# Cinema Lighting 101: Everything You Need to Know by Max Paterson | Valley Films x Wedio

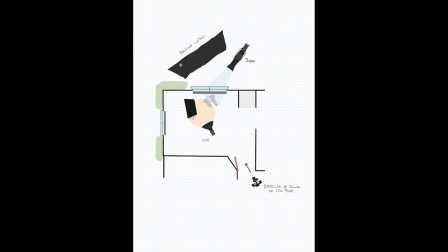There was also this blackout curtain here, just to make sure that we didn't have too much ambient light coming in. there was still quite a strong amount coming in and then a 120d that was set to sort of more tungsten color and that was just offering a little bit of fill it was
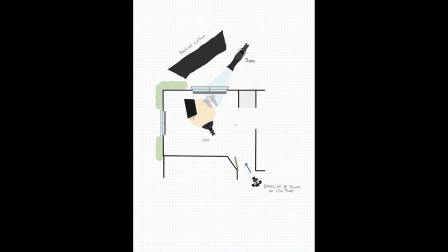set to a bit of a flicker as if he had some sort of candle inside for the night scene and then
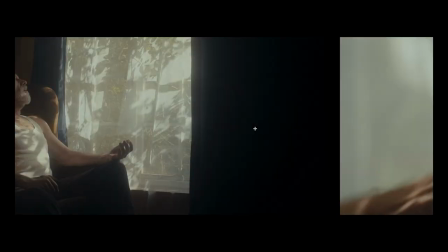this flag here just to cut the light from spilling in the rest of the room so as you can see we've still got a bit of contrast in the room it's still
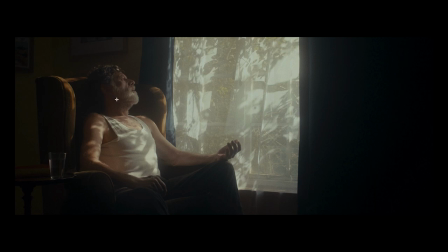quite dark we've got contrast on this side of his face what was really nice is the room actually was naturally quite dark and it's really great working in rooms that have darker colors or darker walls and you can add in the light where you want and it doesn't spill everywhere you don't have
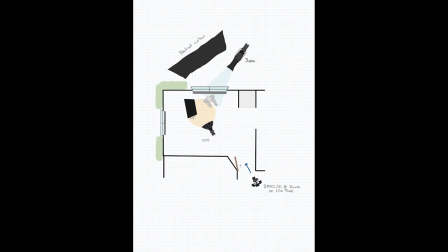to add tons and tons of negative fill i just came in here on my tilt to float uh gimbal setup that was a really slow push in and then there was a few different shots there there was mids close-ups but this is pretty much it simple is good sometimes so it was
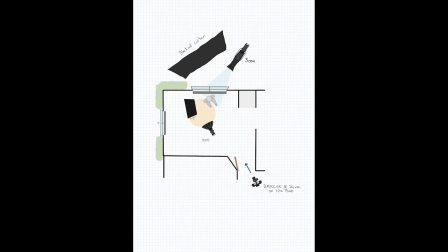kept pretty straightforward we did also block off this this window here as well to make sure that we didn't have any spill coming in one thing that
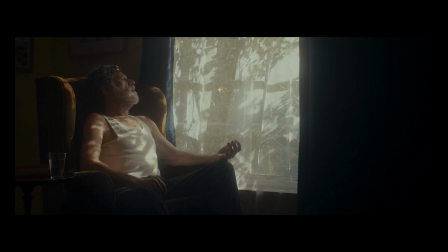it's worth mentioning is we added this kind of diffusion layer here which just works really well as a silk in the curtain I think it's quite believable morning light naturally is a little bit harder it was a little bit more directional I should say so adding this is a really nice way of offering
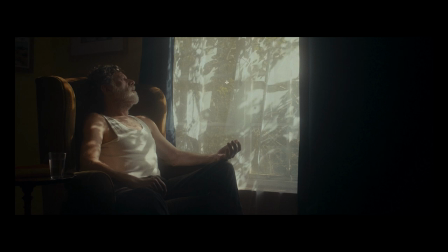another layer of diffusion so we get really soft light on him but also it makes sense in the story so art department added this in but it's something that works really well it looks very natural it's very common to find these sorts of silk type materials in
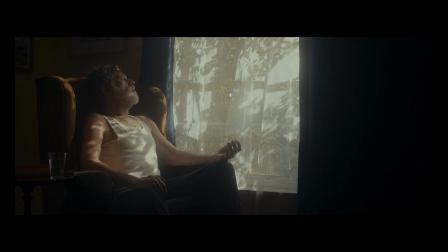a lot of rooms and you'll find this in a lot of different films maybe you don't want to show outside or maybe you're shooting in the studio and you don't have a background to show sometimes you can actually just keep it white you can just pump light through the silk and uh effectively almost clip the silk
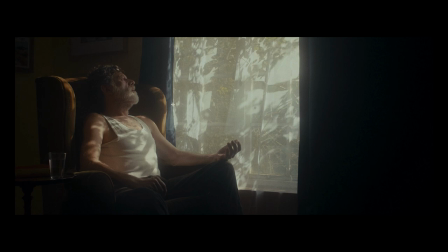and it just has a really nice really nice quality to it and it of course just adds one more layer of diffusion this becomes effectively the new source fitting his face and so we do have some harder edges down here but they are they're okay because they're actually not hitting
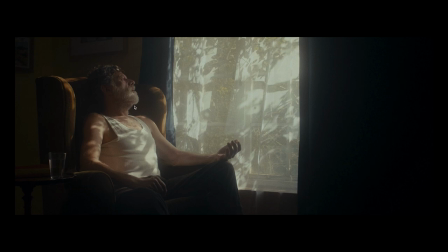the part of the face this is another technique that works really well is if you have hard light to include try and push the hard light down further in the body if they're sitting down and try and keep a softer part up top you might need to adjust the levels a little bit you might need to put a scrim a
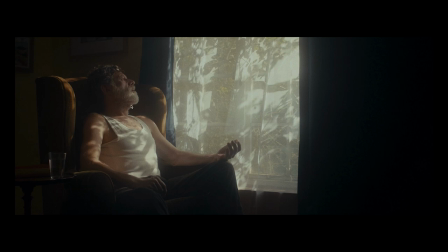flag and just to adjust the levels a little bit so that we don't completely overdo a lower part of your body but um yeah if you want to create some nice soft light that works really well in the story use the silk that's
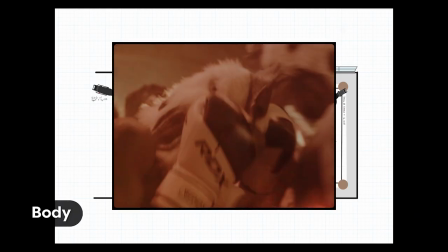a short walk this is this is from a music video called body uh this scene had a boxing fight with two
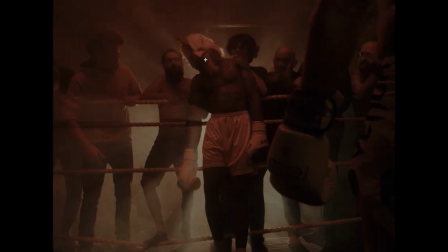chickens two boxers that had chicken masks on and we're trying to go for this quite grungy looking sort of almost a fight club feel
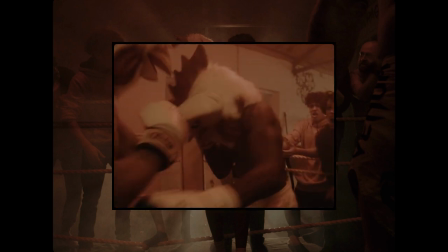to it um that had i don't know that had sort of that felt
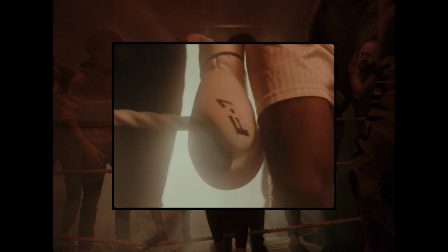slightly otherworldly at the same time i actually was going for more of a sodium vapor
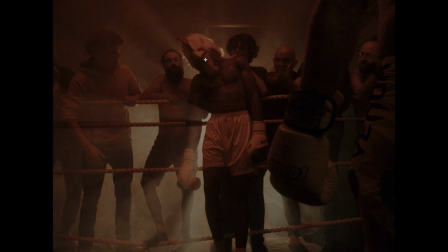look a sort of off yellow uh very contrasty moody feel as my gaffer was sparking uh one of the tubes over her head um it was last set on sort of a
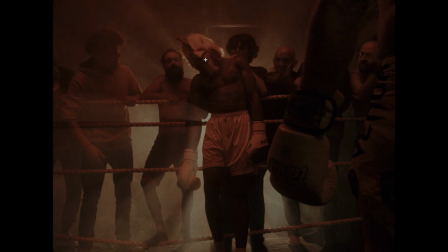sort of crimson red color and as it came up i actually i really liked the look of it and i said
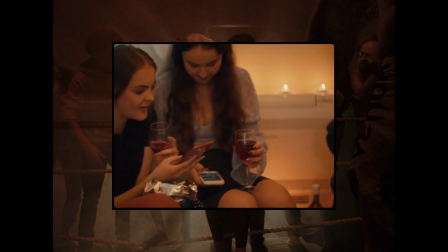let's play along with this for a second and see how it feels before
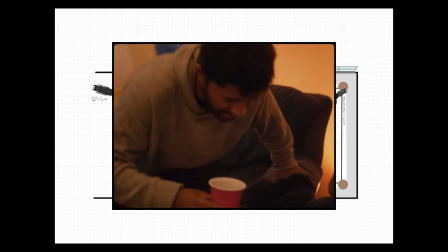going to what the original plan was because my mood board was very much for the sodium vapour look
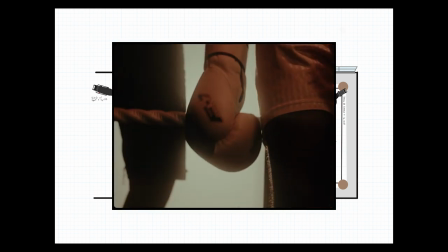as it turned out I actually really like the red look and we pivoted quite significantly and effectively went with this red
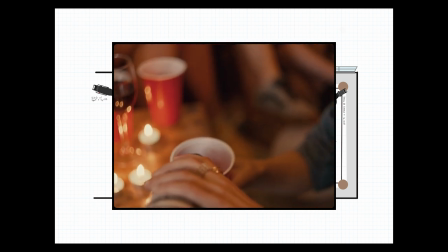red scene
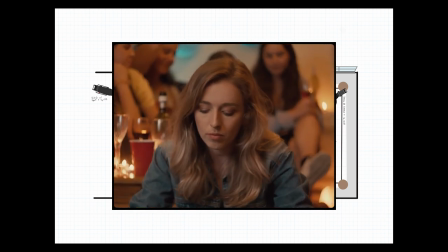because it isn't really grounded in reality and it is this otherworldly feel you can really push it any direction you want and it's a music video
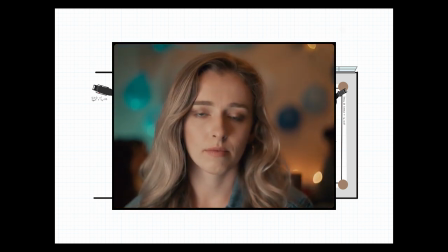I mean wouldn't be a music video if you didn't have some unusual colors
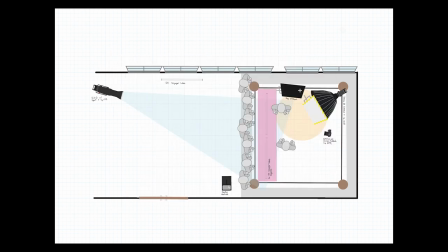in there so this is the setup we had a 120d with a project amount that was coming in through here offering a really nice hard backlight a lot of haze with a smoke machine over here that was hazing up
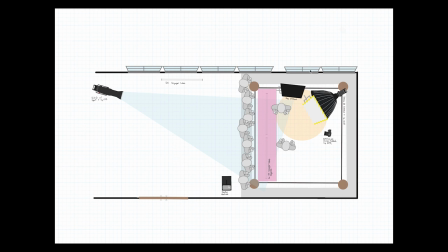the entire room it was a long tall room which meant that I really only had about 180 degrees of camera angle available and I wanted to have the depth so I didn't want to shoot towards the short side of the wall so I wanted to shoot along here. The problem is on this side of the room there was a lot of,
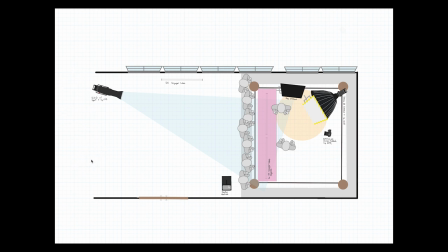it was an active boxing studio so there was a lot of just equipment and it was a little bit
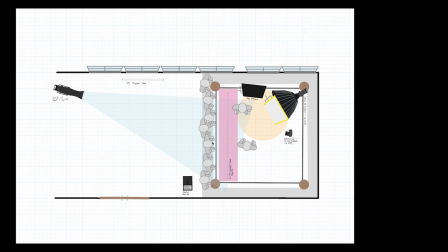cluttered feeling so having all of this haze was actually a good way of covering up everything we can't really see.
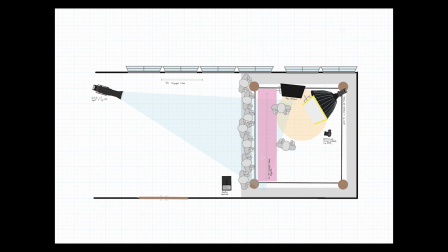It's just this abyss which works really well. So the two Voyager tubes here, the DS Voyager tubes, they are set to this red color. There was also one over here just to add a little bit of interest that there was some hanging punching bags so it was just to create a little
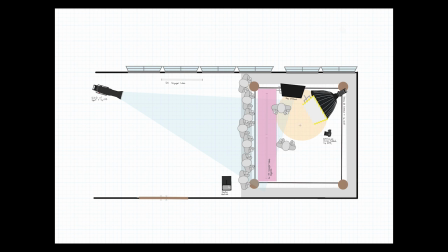bit of a little bit of interest and then to still push in a little bit of this tungsten look we had a 300x with a soft box that went through a layer of diffusion and that was just filling in a little bit of a tungsten feel
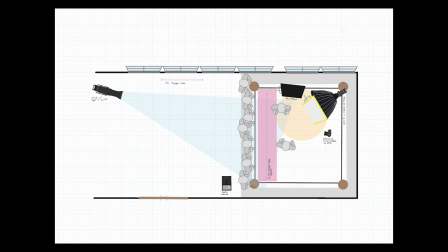and then negative negative fill just to cut some of the ambient on both sides of them that moved
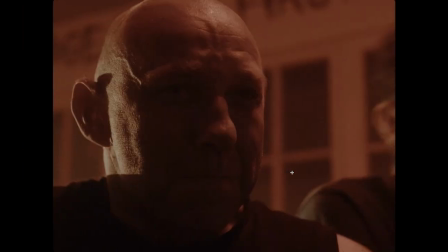around a lot so as you can see it potentially could be more contrasty
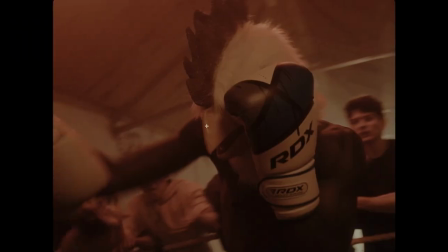it could potentially increase that lighting ratio a little bit I actually didn't mind it like this it was relatively difficult to work with because we did have three three big white walls and and not enough negative filter cover all of it
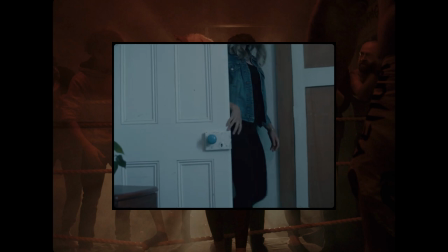but yeah this is the final look quite out there but yeah
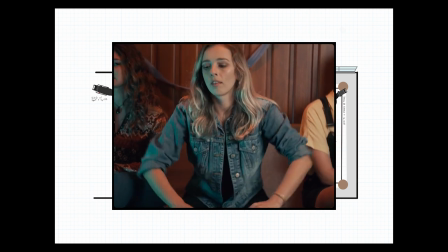this is I guess one of the things is just being open and being able to lean into sort of random things that will come up on set like
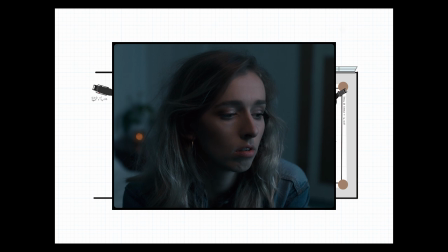randomly sparking at this red and then actually falling in love with it so yeah be prepared to
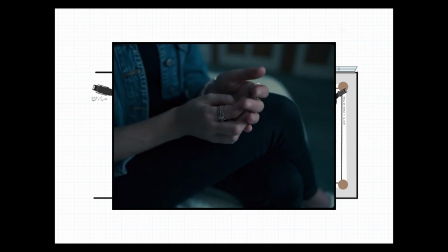pivot and potentially change your mind about what you're going to do this is a frame from a series of videos
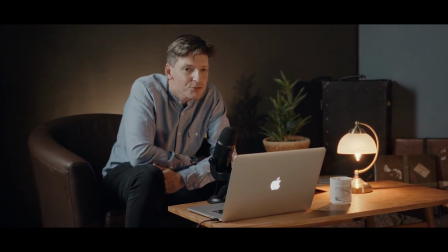called Reset this was made about a year ago there was a series of videos
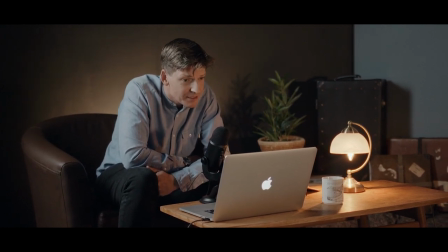interviewing different people and so we were going for this interview setup so it was a multicam setup we
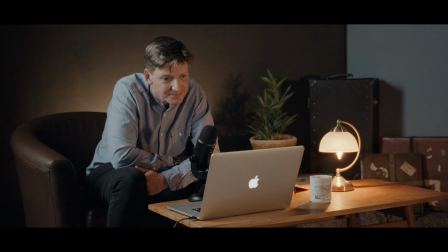had also a camera behind behind his shoulder over here that was looking over so we could see an angle of the
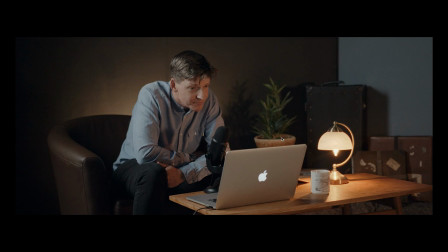laptop as well as a close-up of this there's a few things I would change in this if I did it again but there's a few things that I do that I
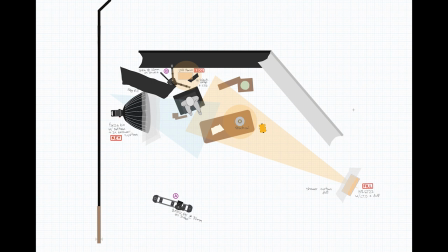do still like but yeah so the lighting set up on this was a little bit more complicated but I was working with some relatively rudimentary equipment because the actual the key was done with a 60 watt light which is not particularly powerful so we had the forza 16 and nanolite forza 16 that
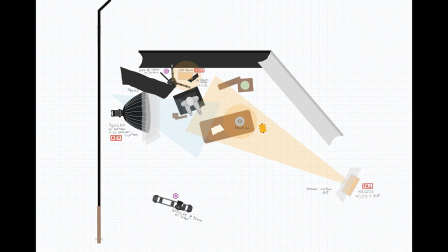was actually in a soft box and the soft box went through a further two layers of diffusion i really wanted to be as soft as possible because
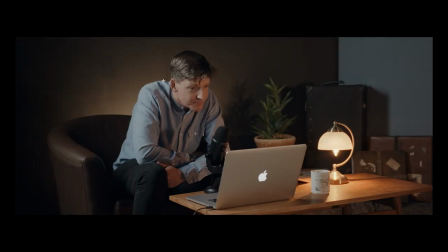it actually needed to cover quite a distance so that's his key light hitting over here the slightly cooler light compared to the light on the full
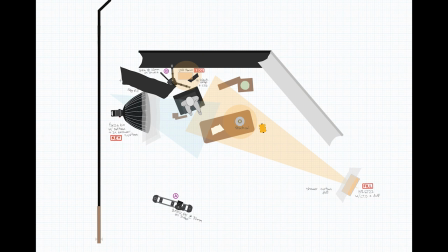side of his face yeah so that was positioned over here I also put a sort of a curtain a sort of black negative fill just to make sure that one we didn't spill any light onto the lens of this camera this is the B camera over here so it didn't flare but also
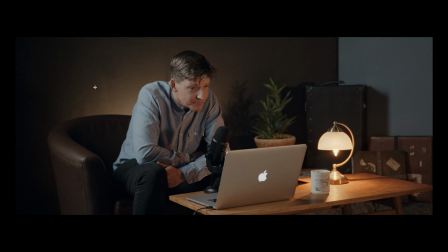so that we still maintained a little bit of contrast on this back wall I didn't particularly want to backlight this one but I still wanted to create separation and so one way of creating a separation from primarily from this chair in the wall less so than him in the wall because he's quite
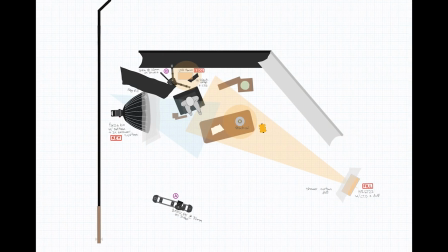light light colored shirt i put this little accent light behind the chair which actually just lit up the wall and it didn't really light up
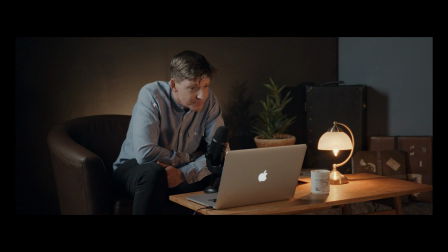him so that worked really nicely as you can see it's quite clear to see where the chart chair starts and ends but it's a good a good way